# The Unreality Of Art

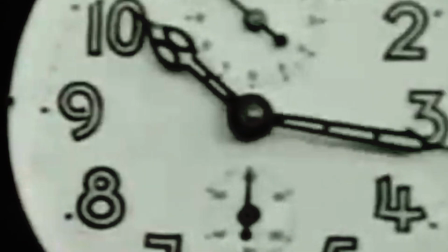28:28 This visceral sensory experience would sever the thin line of awareness that separated the audience from the performer,
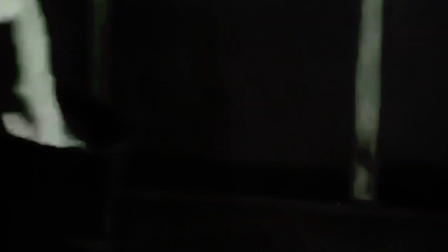28:36 as seeing people in pain would have an explicit effect on the audience,
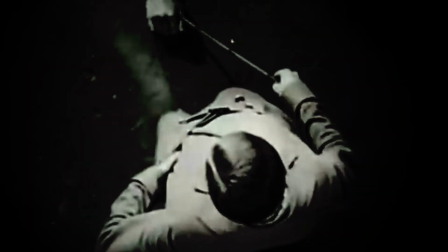28:41 and they would feel a war emotion via the performer's suffering.
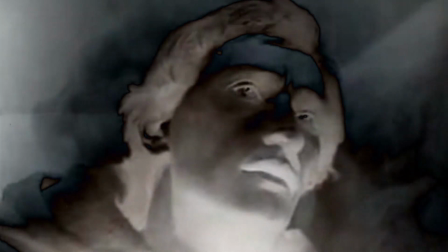28:48 Although his theories did not materialize in any significant sense,
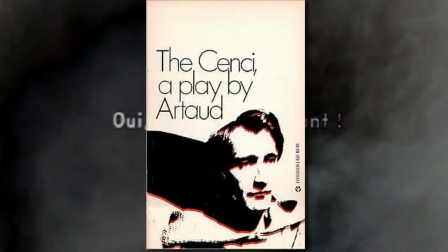28:53 with him having only had one chance at putting it to practice with a play named The Sensi,
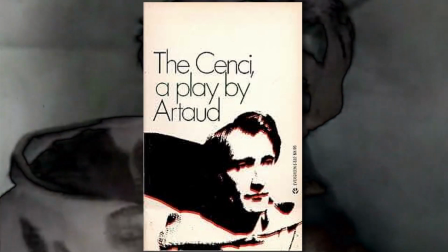28:59 which did not do well commercially or critically and only ran 17 times.
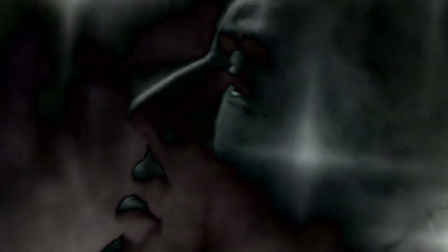29:04 And yeah, Artaud was not a man who was all tidy and well up in the head.
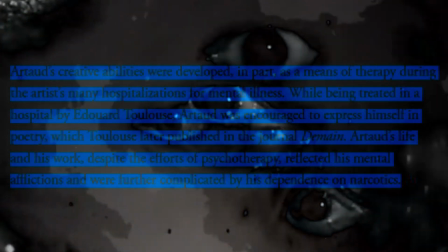29:10 He had many problems of his own and had many unfortunate experiences with psychiatric hospitals, which made his life a constant suffering.
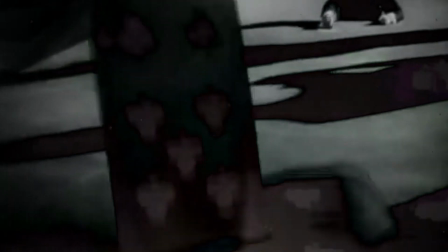29:18 Perhaps it is from this pain that his ideas developed.
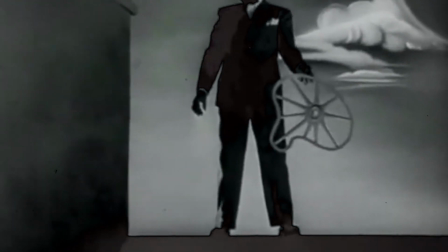29:22 Regardless, at the heart of Theatre of Cruelty is a recognition of art as something transcendental,
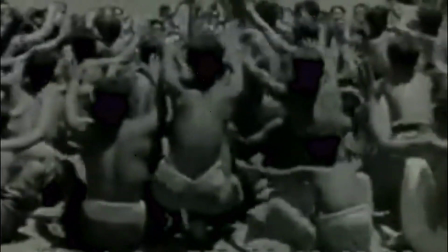29:30 as an ethereal experience that both the performers and the audience indulged in.
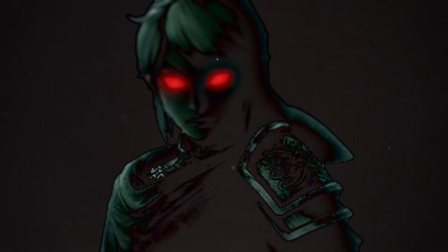29:36 Now, remember when this video was about some pullback technique? the technique of
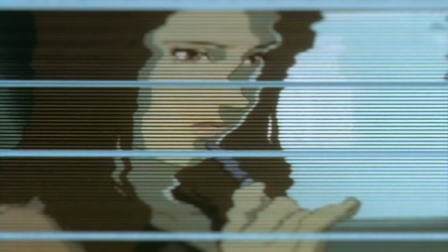29:42 presenting plot A pulling back to plot B where A is actually just a plot inside B
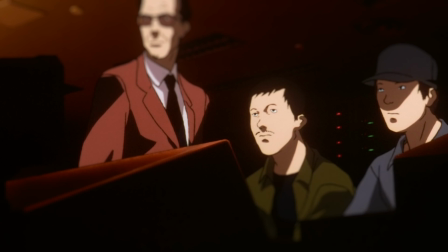29:49 so that us the audience our expectations are subverted well when you
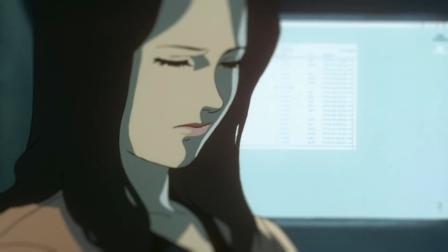29:55 really think about it this technique is actually quite artonian in the sense
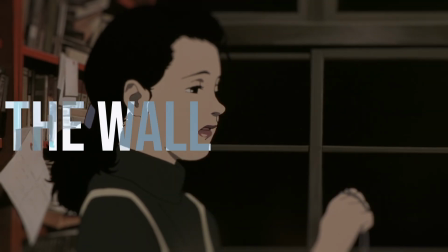30:01 that when this technique is used the wall between us and the performance is actively broken.
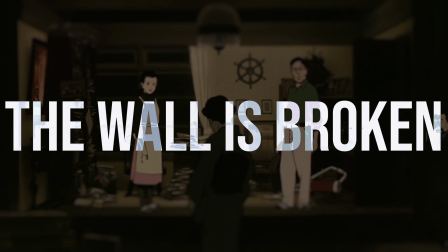30:10 Again, not in a self-aware comedy kinda fourth wall break, but in a more subtle way.
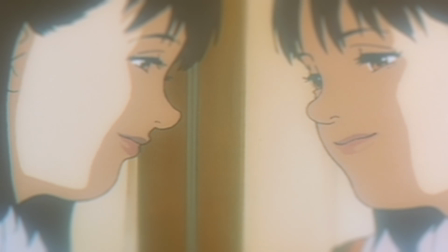30:17 When the shot pulls back to reveal that what we were watching
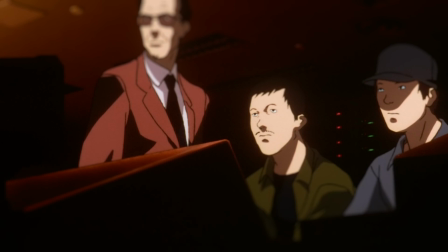30:22 was in a TV or was being filmed by a camera all along,
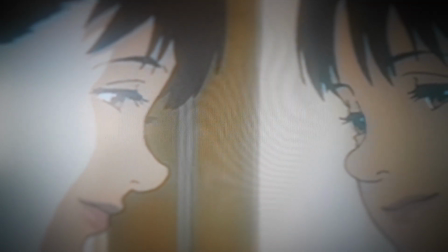30:27 that is, it was a performance,
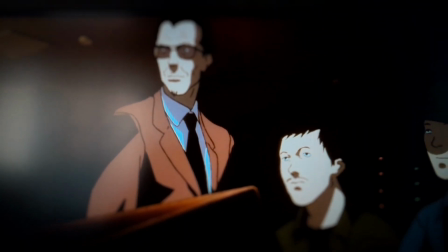30:29 we let go of the fact that the pulling back of the shot is a performance in itself.
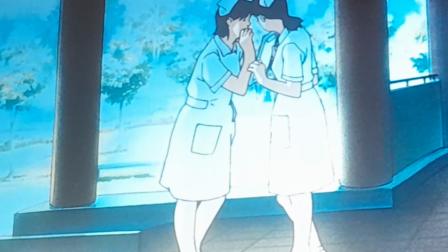30:37 This destroys, even if just for a second, the separation between the audience and the film.
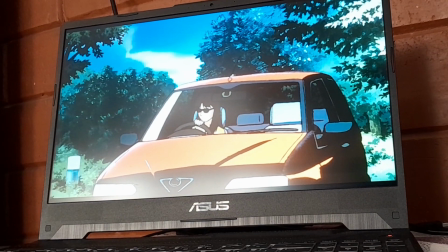30:44 And so, if we can describe the performance of the actor as a hysteria or a delusion, like how it is portrayed in Perfect Blue and Millennium Actress,
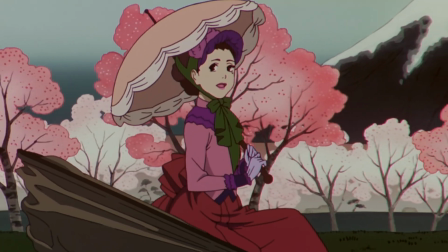30:54 then when the divide between the performer and the audience is broken,
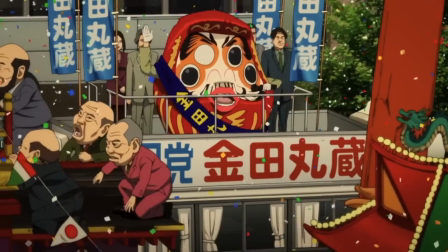31:00 the hysteria is also shared.
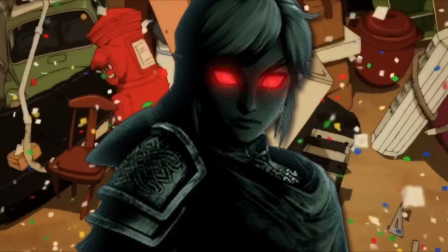31:03 And it is this shared hysteria that is being portrayed in pretty much all the films I've talked about in this video.
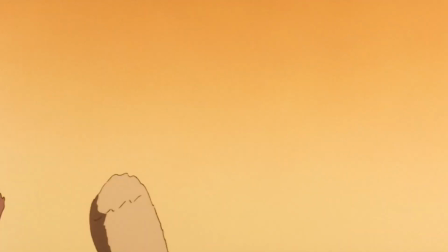31:11 Perfect Blue is a look at how this shared hysteria takes a toll on the performer.
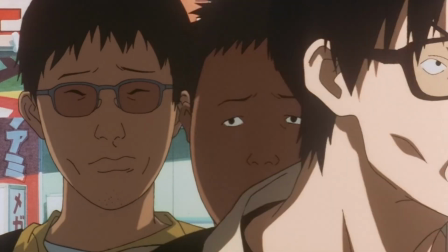31:16 Throughout the film, we hear random fans of hers gossip and speculate about her.
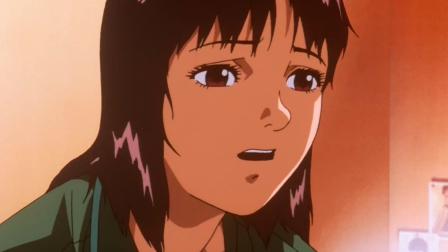31:22 Hell, the other Mima, which is Mima's idol persona that keeps tormenting her throughout the film,
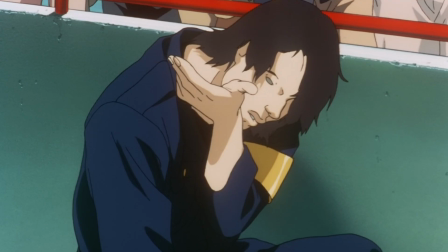31:28 is a direct manifestation of the image of Mima that was constructed through her part in the collective hysteria,
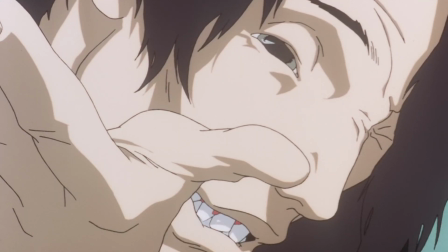31:36 or in other words, her performances.
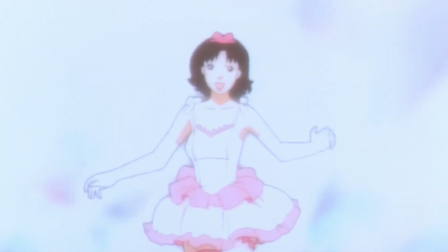31:39 This is why this idol Mima's presence can be felt during the scenes where Mima is half forced to do uncomfortable,
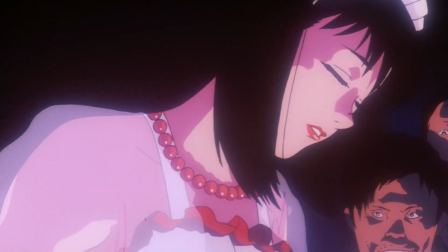31:47 overly sexualized scenes and photo shoots.
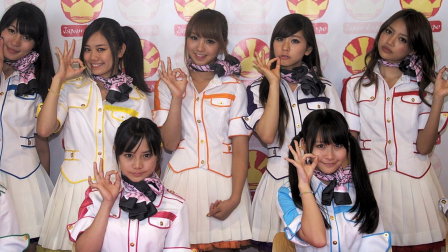31:50 It's also productive to take into account how being an idol in Japan is something that is a seat for male voyeurism and sexual objectification of women.
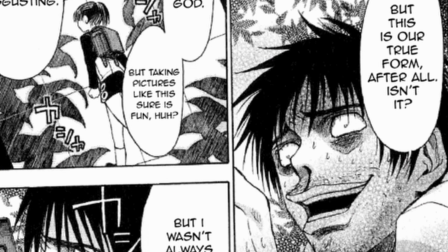31:59 And let's not forget the fact that the very otakus this film, Perfect Blue,
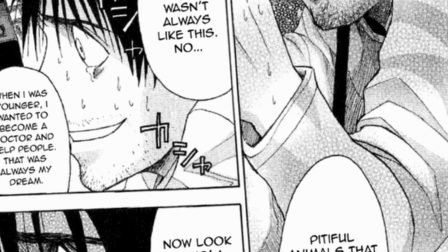32:04 is made for are themselves guilty of creating a culture of female objectification.
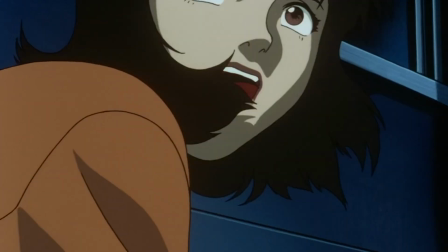32:10 In that sense this idol mima is also a paranoia agent.
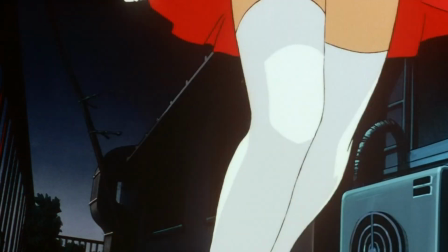32:15 The object created in the minds of the a year now embodied.
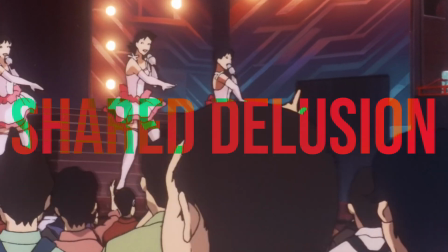32:20 An agent of shared delusion that takes a hold of Mima which she finally overcomes or at least seems to have overcome.
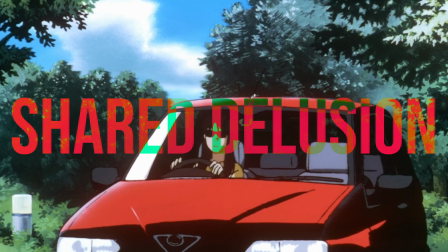32:29 As I said, there is another valid interpretation that maintains that Mima at the end of the film isn't really the real Mima.